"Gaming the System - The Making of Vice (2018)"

Adam also believes in the absurd and in calling out these moments of
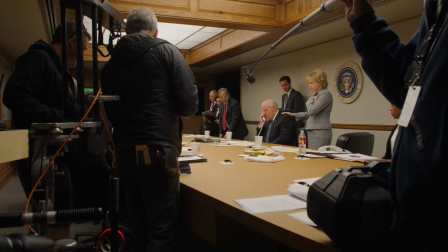254s
horror or tragedy or coincidence for how absurd they really are.
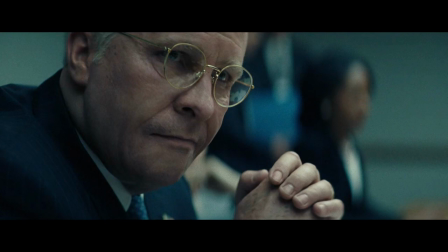260s
They don't fit into the narrative we've been fed.
By all accounts of what people saw in that room on that terrible day,
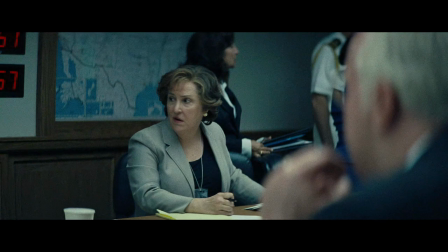269s there was confusion, fear, uncertainty.
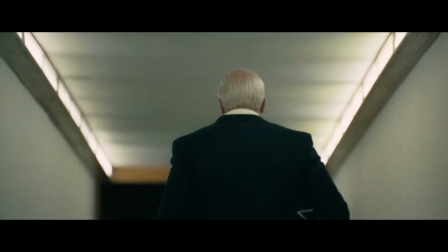275s But Dick Cheney saw something else that no one else did. He saw an opportunity.
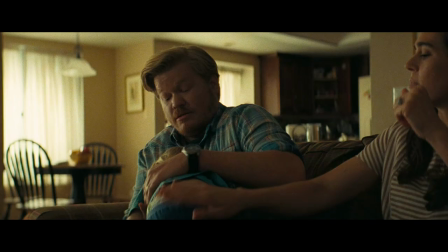281s
Having the conceit of a narrator, it's wonderful because it allows you to learn in a way that you weren't expecting. I felt like a big part of this movie is, how did your average American react to this story?
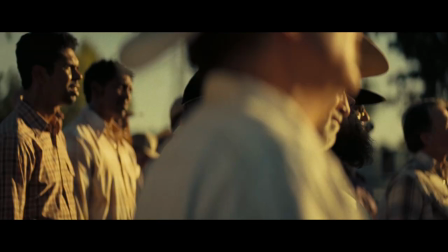294s
How were we affected by what's going on?
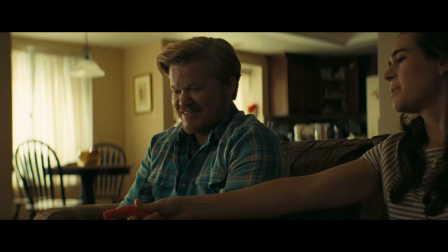296s
It's one thing to tell a story in a political vacuum, but I feel like it always has to be counterbalanced by how was it affecting us.
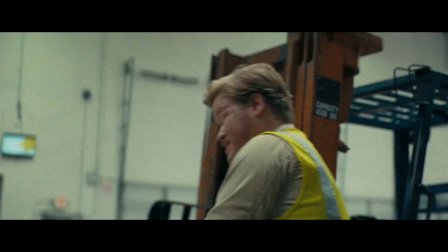303s
So pretty quickly in the early days of the movie, it became apparent that our narrator was gonna be America.
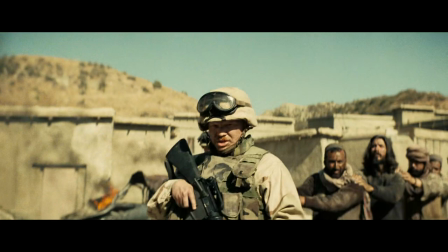309s
He has a job, he has a certain kind of life, he's in the military at a given moment, He is the yin to the Cheney's yang, in a way. And I think it is another way to keep the movie really light on its feet and playful, and able to tell you complicated things without getting bogged down in a ton of exposition.
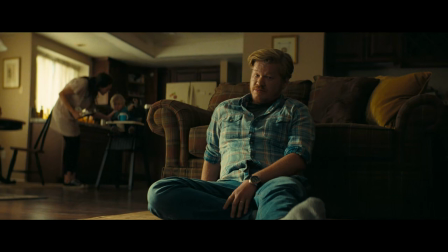327s So with one of the biggest media and political machines ever created behind him,
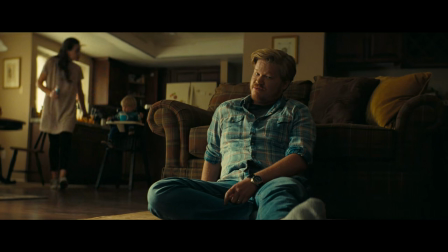334s Cheney was able to squash action on global warming, cut taxes for the super rich, and gut regulations for massive corporations.
There's a reveal that not only does the narrator work a warehouse job, not only does he go to war,
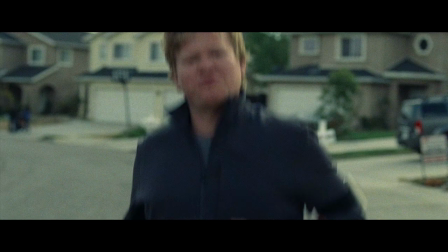349s
but he ends up making a giant sacrifice in the end, which I view as kind of the sacrifice that America made,
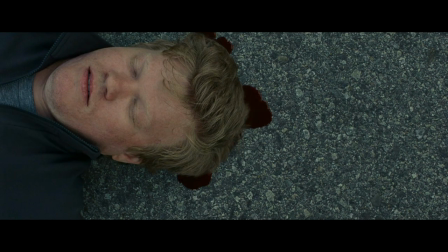356s
in a way. Adam, I think, can write and direct scenes that are both grounded and real, while at the same time possess a degree of absurdity.
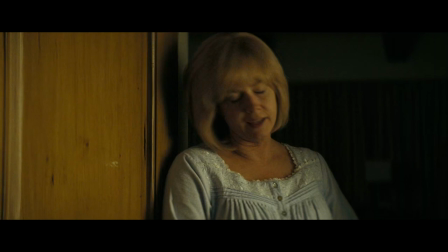369s We can't just snap into a Shakespearean soliloquy that dramatizes every feeling and motivation. That's just not the way the world works.
If you look at recent cultural history in America,
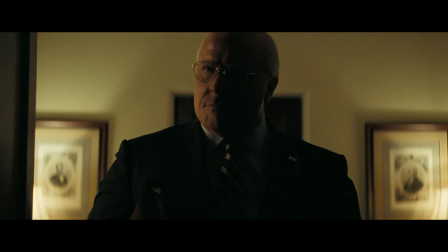386s
we don't talk about power a lot anymore, and the addictive nature of power, the corruptive nature of power.
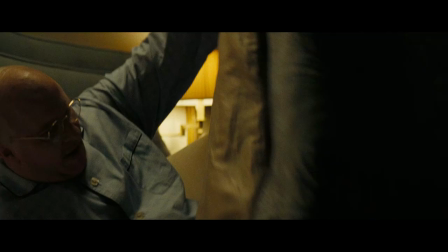394s
And I think whenever you go back to that, the person who's written the best about it is Shakespeare.
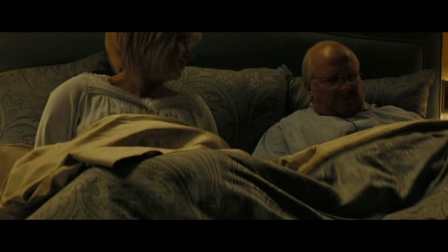400s My sweet Richard, dance namely round the king's heart thou hath.
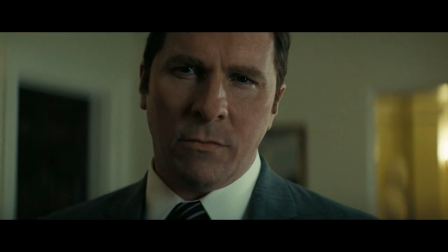405s
Shakespeare was a student of the human soul and power and the perils of reaching too high and the need to balance ambition with family.
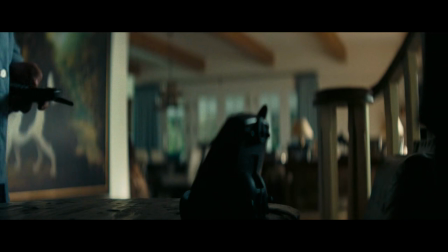413s
You know, those are things that Shakespeare was dealing with. The biggest mystery to me was when he got that call from W. Bush to be vice president.
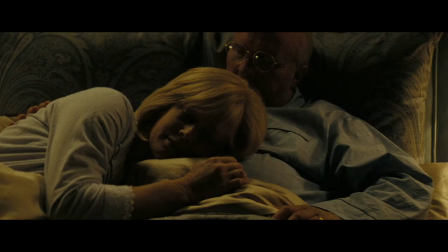422s
And I kept wondering what was in his mind.
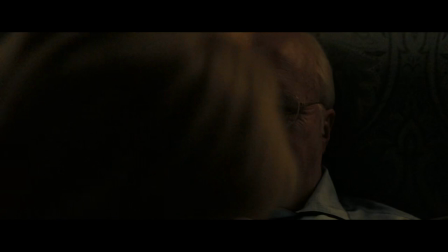425s
So I started imagining this Shakespearean scene where he told his wife this is our time for too long I was second fiddle because I always thought Lin wouldn't have liked this Lin would have thought the vice presidency was a joke of a job But Cheney was so smart.
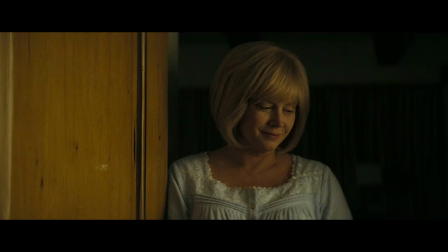441s
He knew what it could be and it just very naturally in writing the scene became Shakespearean That's bogus Shakespeare courtesy
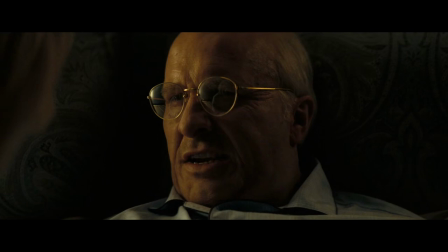447s
of me and my daughter now shared I towards his flame with mine revealing halls and spires of
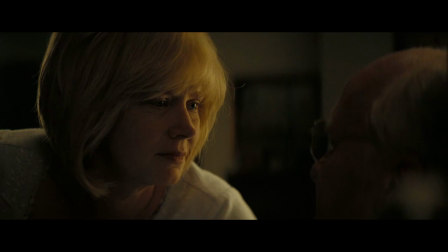455s Long-fated empires. And now I may hold aloft mine own fiery credit.
That little dose of Shakespeare was my favorite scene I think I've ever shot.
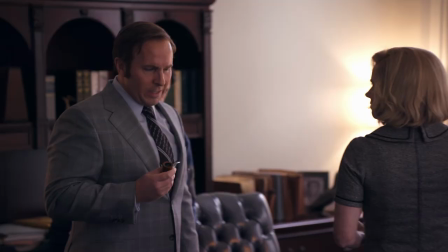468s
Christian and I, I think I harassed him on set to practice for, like, weeks with me, and we would just start saying it.
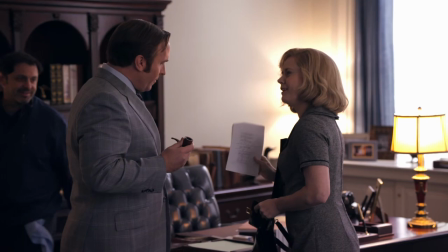473s
Because the scene as we shot it was much longer. Bringing a Shakespeare vernacular into the film reminds everybody that even though this was in our time, these things have been happening forever.
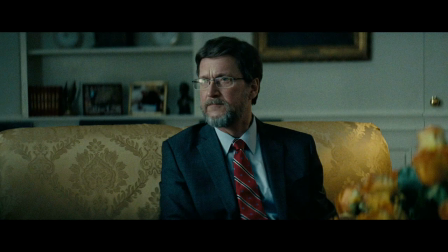483s So? So I think we, uh, proceed.
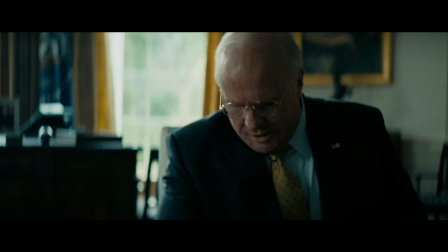490s The U.S. doesn't torture.